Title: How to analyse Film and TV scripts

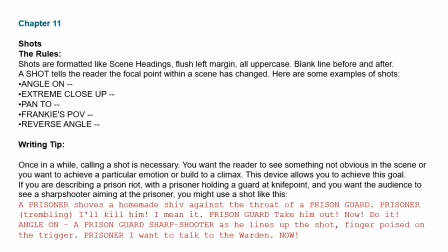We did look at shots in some details. There's really some very basic ones you must know. Obviously, you've got the distance from the camera or the zoom shot to the subject.
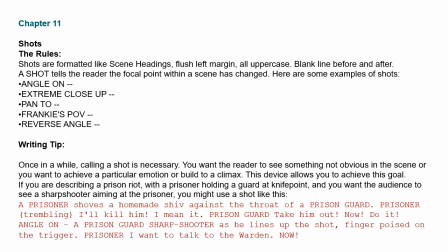So you've got an extreme close-up, medium shot, long shot. Those are fairly obvious. Panning shots is where the camera moves sideways or the actual position of the camera changes. It runs on a dolly sideways. You have reverse angles.
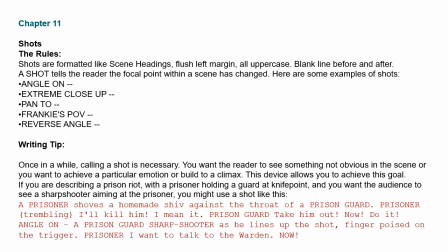So angles up, and then you've got a high angle shots, which denote usually power or threat of some kind, and then you've got a reverse shot from below, low camera angle, which shows weakness.
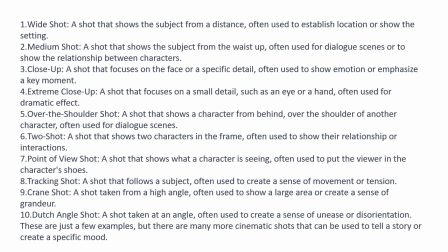There are so many different shots. This is a really short list of them. You can just read this on your own. You've got all kinds of different shots. I think it's just, again, like everything else, if a particular shot is mentioned, it's there for a reason.
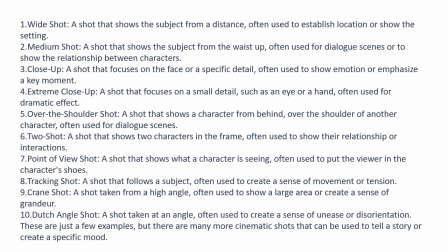It's there to convey some idea, which you need to then comment on. I'll pause for a moment and then just pause the video for a moment just to read through those, and then I'm going to explain the effect of some of these.
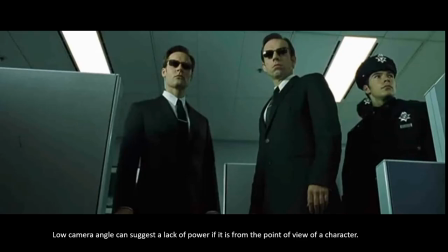Okay, so if we're looking at shots, obviously low camera angles, lack of power or some kind of threat to the main character. This is a point of view shot because it's shot from the point of view of the character.
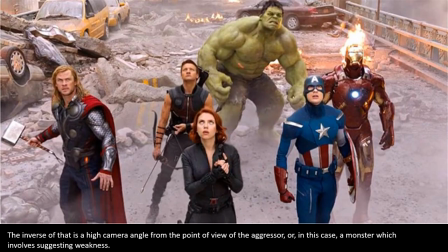We also have the inverse, of course, which is the high camera angles, which basically sort of, we have people looking up at the monster that they are intending to defeat, and it shows that the monster is bigger than them and it's going to be a challenge and so on and so forth.
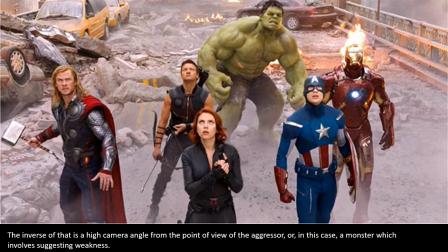So high camera angles are oftentimes used to denote positions of power.
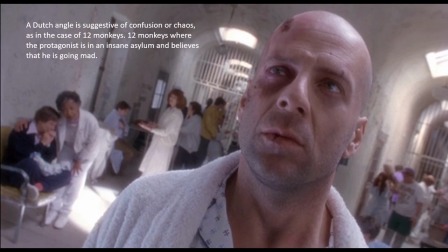So the Dutch angle is where you're tipping the camera off balance and you change you're changing the angle of the camera and it suggests
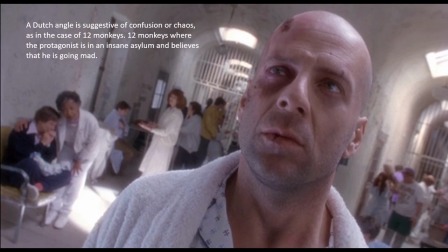confusion or chaos or some derangement of some kind, that things are not as they should be, combined with sort of like we have here. This is a shoulder shot. Over the shoulder in the background, we have the insane asylum.
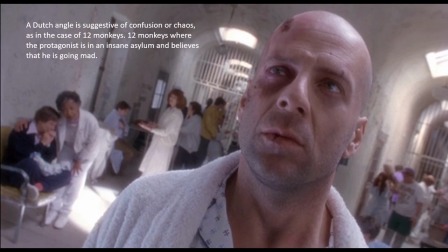This is from the film 12 Monkeys, where the character finds himself in a insane asylum, and at this point he's questioning his own sanity, and so the camera angle kind of gives this sort of weird,
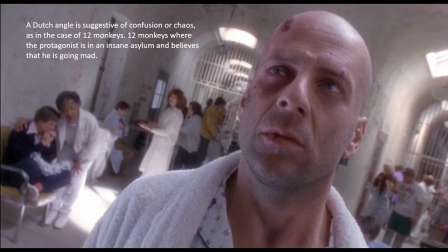deranged. And in the film, there's a zooming shot involved as well.
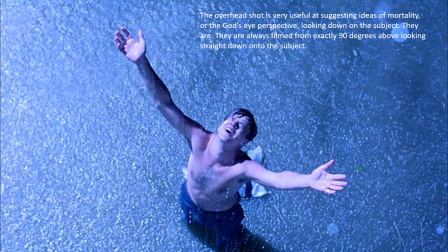So the overhead shot, which is directly 90 degrees, directly above the subject, focusing down, is done often for very, very clear reasons. It's suggestive of God's eye, the idea of retribution,
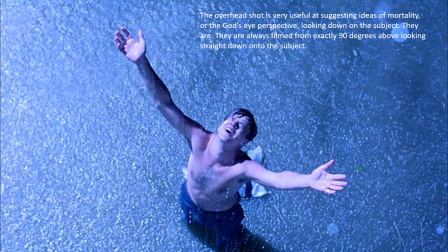or it's used very occasionally, but it suggests the idea of a much greater power looking down on a character.
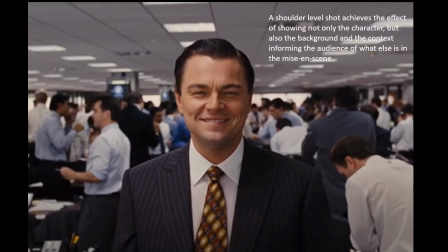The shoulder level shot, as I mentioned before, it's different from a close-up because what it does do is it allows us to see what's else in the background. What's the mise-en-scene? What's in the background? And we have the Wolf of Wall Street.
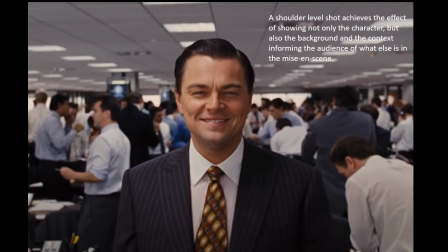There he is in his tie, very, very well heeled, very, very well dressed gentleman. He's got his suit on. He's looking very calm.